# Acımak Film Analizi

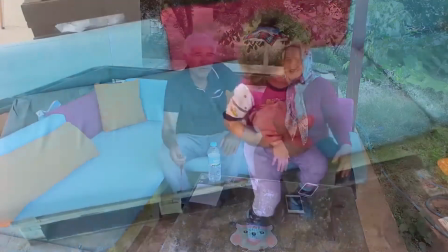4:09 Gerçekten çok güzel lord yaptılar. efsaneydi. Ece o gün biraz huzursuzdu ve sürekli kaçıyordu.
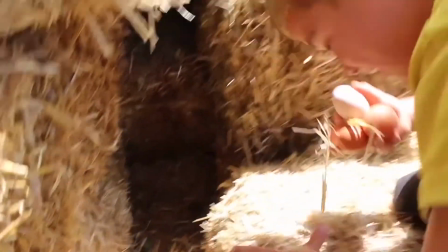4:17 Zar zor oynadı o gün sahnesini. Bu çocuk çok yaramaz ama çok işime yaradı burada.
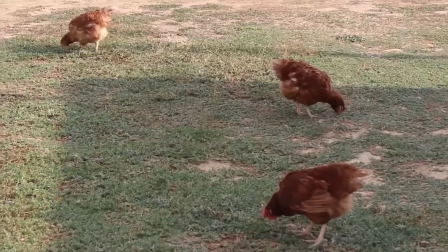4:24 Ece'yi bile çıldırtmıştı. Burası bizim ev ve üst tavuğumuz.
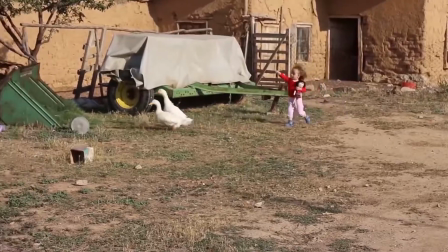4:31 Buradaysa her şey anlık gelişmişti. Bunlar minik ördeklerim. Ece onlar çok seviyordu arkadaşı gibi.
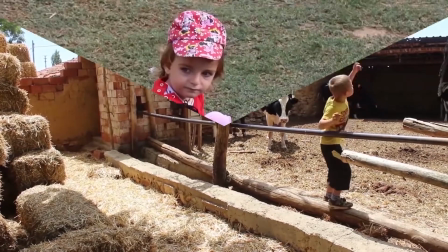4:38 Burada müzik falan yok ama dans var. Bu kedi çok tatlı ve bir hafta sonra ölmüştü.
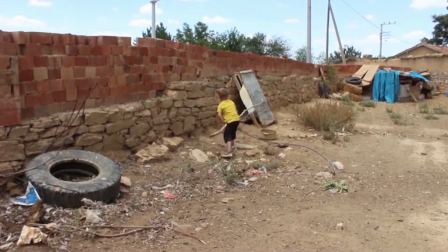4:44 Sonra öyle oldu. Köpeği çileden çıkardı. Burada çok gülmüştüm buna.
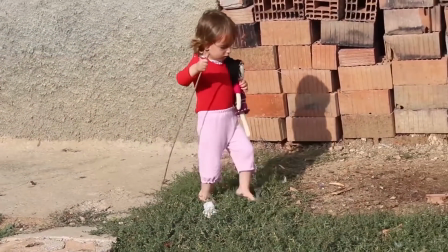4:51 Ece'nin sefil gözükmesi için terklerini çıkarmıştım. Burada kıyamam yavaş yavaş yürüyor.
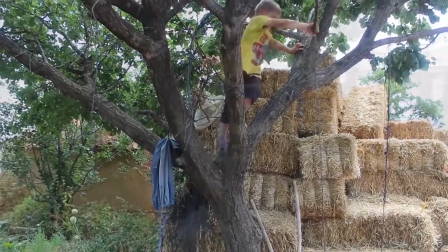4:58 Ama en harika sahne bu samanların olduğu yerdi. Harika bir havası vardı oranın.
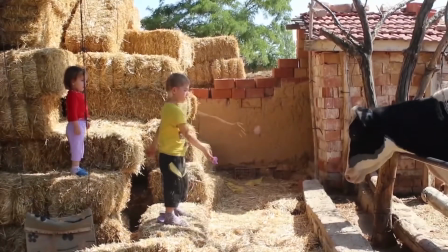5:03 Ece ve ben orayı çok sevmiştik. İneğin oradaki oyuncundan ne demeli peki?
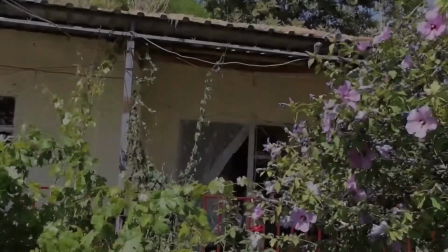5:08 Sanki tüm evren bu film için iş birliği yapıyordu. Bu da işte tüm herkesin gerçek zannettiği sahne.
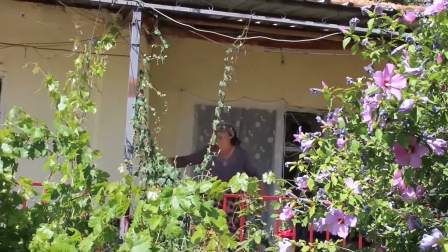5:17 Bunu çekerken gülmekten karnımın ağrıdığını çok net hatırlıyorum.
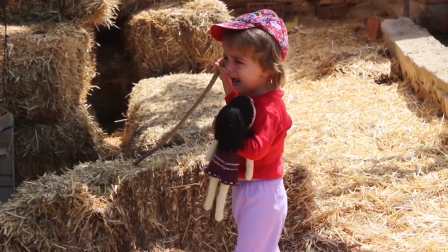5:22 Burada herkes sanıyor ki Ece azarlandığı için ağlıyor ama işte öyle değil. Ben onun kamera arkasında aşırı sinirlendirdim.
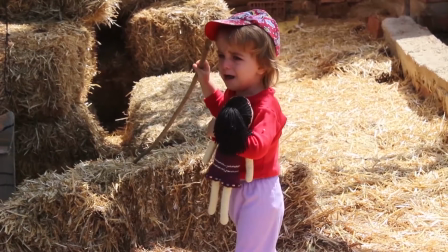5:29 Çocuk çıldırdı. Orada ve gerçekten bitirici vuruşu filmde Ece yaptı bu sahneyle. tüm duyguları izleyiciye nakletmişti.
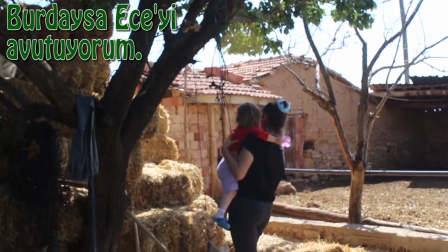5:40 Ece orada sadece 2 yaşında ve onunla çekimler sırasında çok zor anlarda yaşadım.
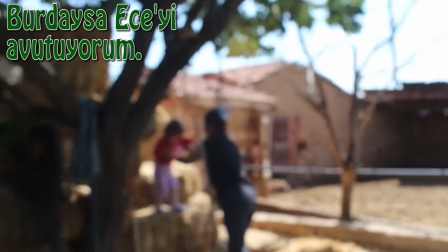5:45 Ama her ne olursa olsun onun yaşındaki bir çocuk için 5 gün boyunca çekimlere dayanması çok iyi bir başarıydı.
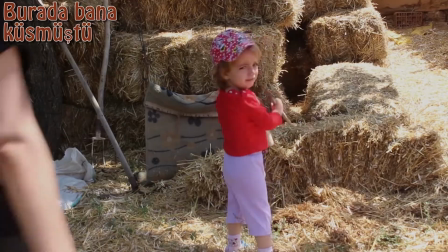5:54 Her gün hazırlanırken eline kamerayı alıp gidelim hala derdi bana. Son olarak arkadaşlar şunu söylemek istiyorum.
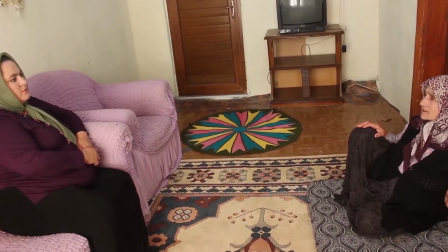6:02 Hayatta herkes oyuncu olabilir. Ben bunu gördüm bu filmi çekerken. Zaten hepimiz yaşarken bir karaktere hayat vermiyor muyuz? Bu film de Rora almış. Tüm herkese kalpten teşekkür ediyorum.
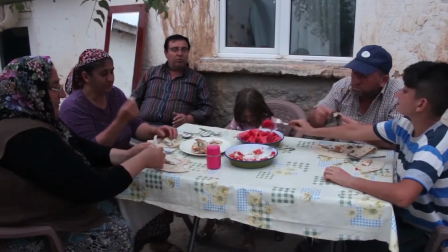6:14 Hepinizin sıcakkanlı olması, beni kırmamanız, çekimlere izin vermeniz sayesinde bu film ortaya çıktı.
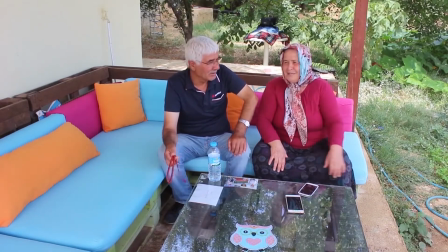6:22 Herkesin emeğine sağlık. Arkadaşlar bu videoların devamını istiyorsanız beğenmeyi lütfen unutmayın.
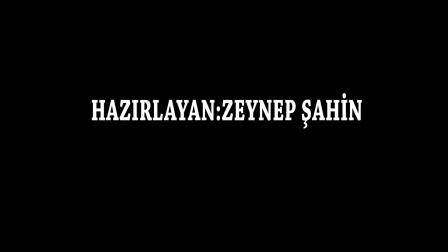6:29 İyi günler, hoşçakalın.